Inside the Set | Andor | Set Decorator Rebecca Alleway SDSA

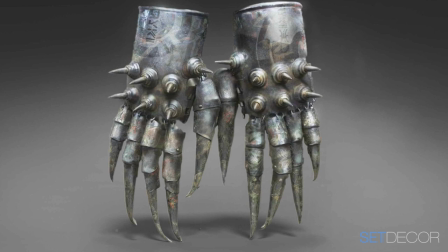12:42 And then everything's very different, but it had to have a connection.
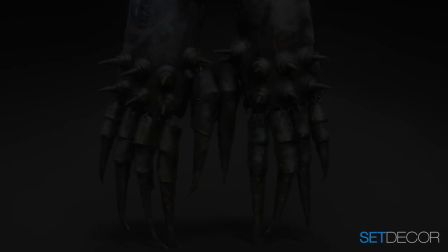12:46 And it was really me trawling and researching and instinctive too.
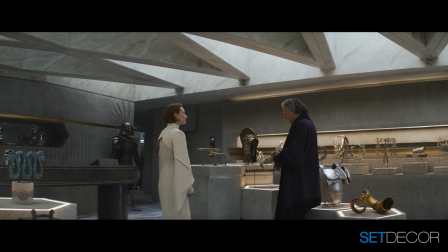12:53 Once I tapped into where I was going with it, that really feels like something that Luthen would sell.
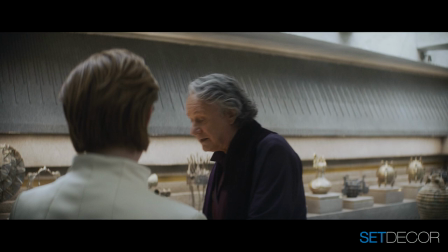12:59 Then obviously I had to change it and give it a twist. But that's how I began this. I think I must have done about 10 mood boards for all the artifacts and then concepted them. And then in the back room, of course, is where all the secret dealings go on.
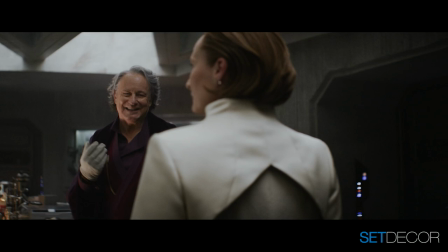13:16 And it just looks fantastic with just a cacophony of lenses and microscopes and working and little saws and things like that.
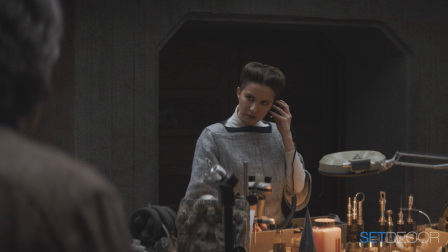13:24 That was wonderful. Yeah, that was his big workshop. And we just had fun. There's secret drawers.
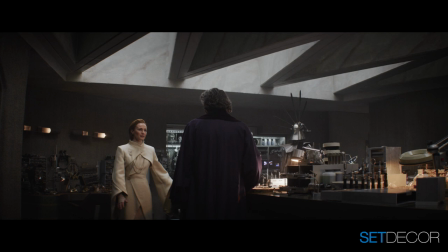13:29 And, you know, it's not just about the front of his work, you know, of having a workshop.
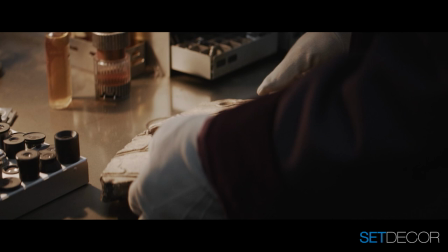13:34 It's also a front for the rebellion. So everything isn't quite what it seems.
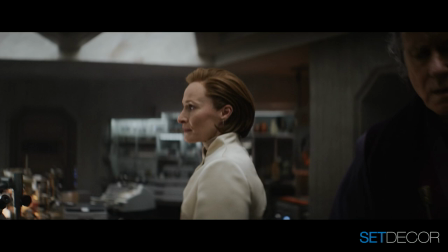13:40 I mood boarded, you know, various sort of workshops,
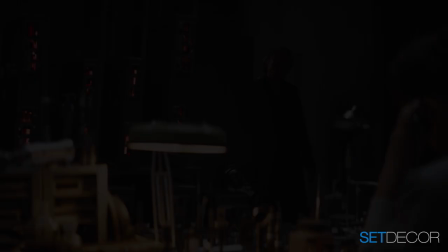13:45 metalworks, the art of fixing pottery, Japanese.
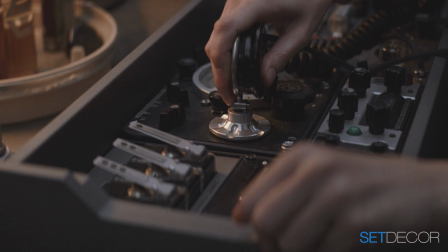13:50 And I suppose my starting point is always looking at what this would be in the real world. And then each area was divided into an actual real workshop.
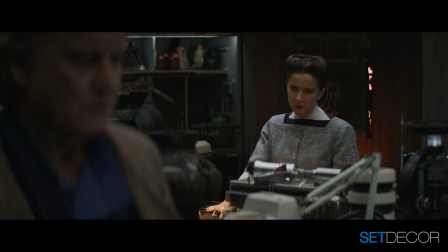14:00 And then shelving, rather than having shelving, actually, Karina, my brilliant production buyer, who I know you've worked with,
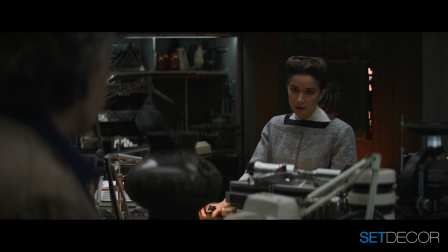14:07 the shelving's air hostess units from a stripped aeroplane,
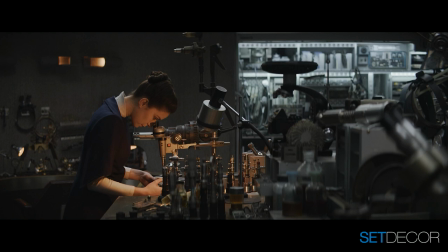14:12 so it had a sort of quality and a rawness about it. And then every drawer has, you know, a liquid or a soldering iron.
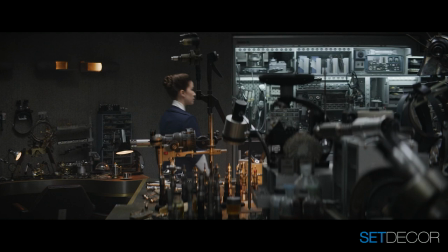14:22 It was all about his love of antiques. So if anyone came into the back room, it definitely gave his character weight, and no one would ever know that he was kind of fronting the rebellion. To contrast, another environment in Coruscant, of course, is Cyril's mother's apartment.
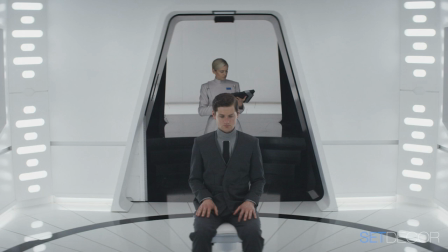14:41 When Cyril is roundly dismissed, it is quite something.
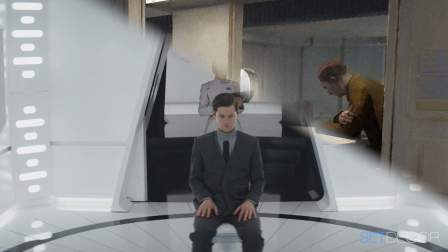14:46 Can you tell us how this one came about? Yeah, again, this was another lockdown project.
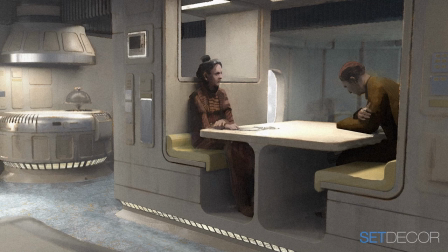14:52 Most of the worlds I'd mood boarded. So actually, it was a balance between the sort of very, very sparse Coruscant
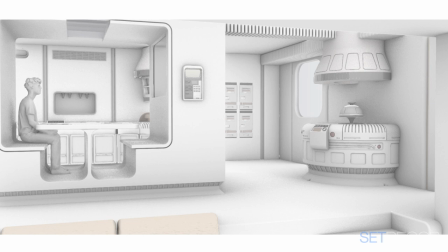15:03 The different elements and also the different levels of Coruscant, depending on where you live.
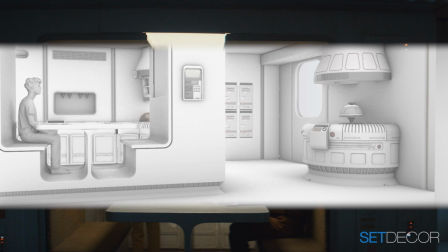15:09 This was like middle Coruscant where she lived and slightly dated.
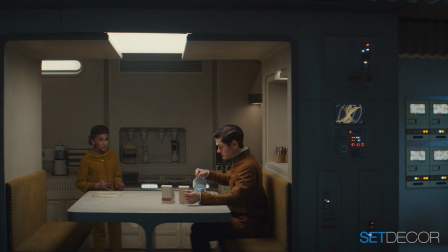15:14 As you can see, it has a kind of like Macquarie 1960s, sort of 1960s feel.
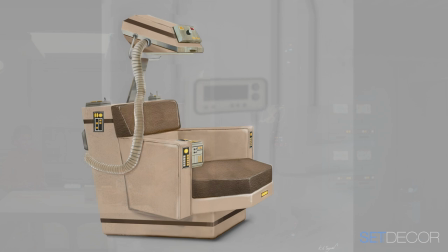15:20 So we went sort of back slightly further. So she kind of ticked the box of what she wanted in her apartment before she moved in.
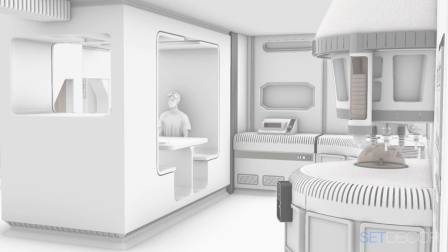15:28 She's got her hair unit and her kitchen. So what's brilliant is Luke trusts me to kind of go off and concept.
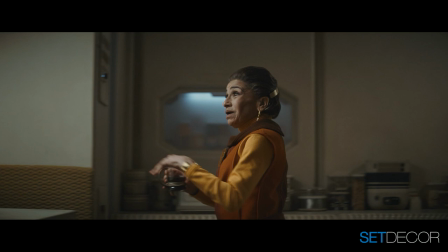15:36 So by the time the art department concept was done, I'd already concepted the kitchen.
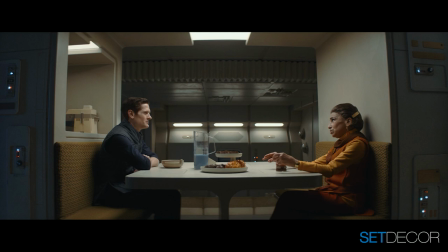15:41 So the art department concept artist dropped all the kitchen units that I did in lockdown.
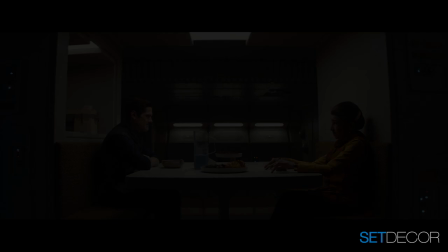15:48 So I took inspiration from Ralph Macquarie, and the unit you saw,
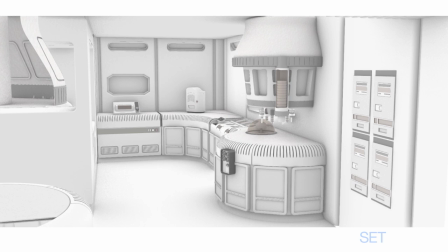15:55 the round cooking unit, was something found in one of his original drawings, and it is actually a cooker.
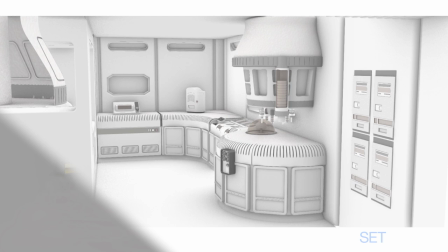16:02 And then I slightly changed it and made it sort of suitable for Edie's apartment.
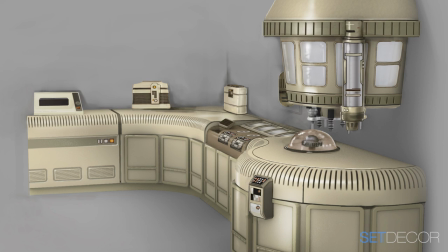16:07 The rest of the kitchen was a little take on that, and I referenced show homes in the
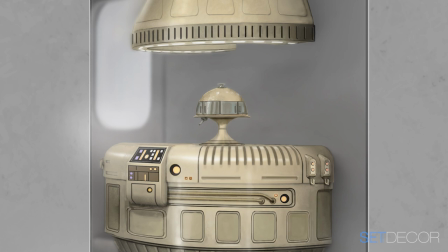16:14 1960s where kind of griddle pans flipped up, and you know, I doubt any of the kitchens were ever made,
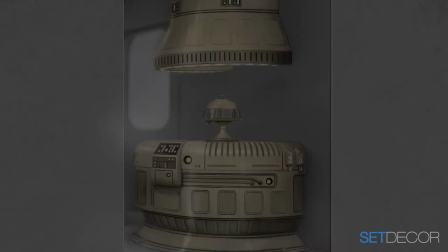16:20 but they're really fantastic reference from 1960s show homes. And it just felt like it, one, ticked the box of what the period we wanted it to be. It felt to me that it was very much about her character as well. Then moving on to another amazing environment in Coruscant, which is, of course, the glorious Mon Mothma's Chandrillian Embassy.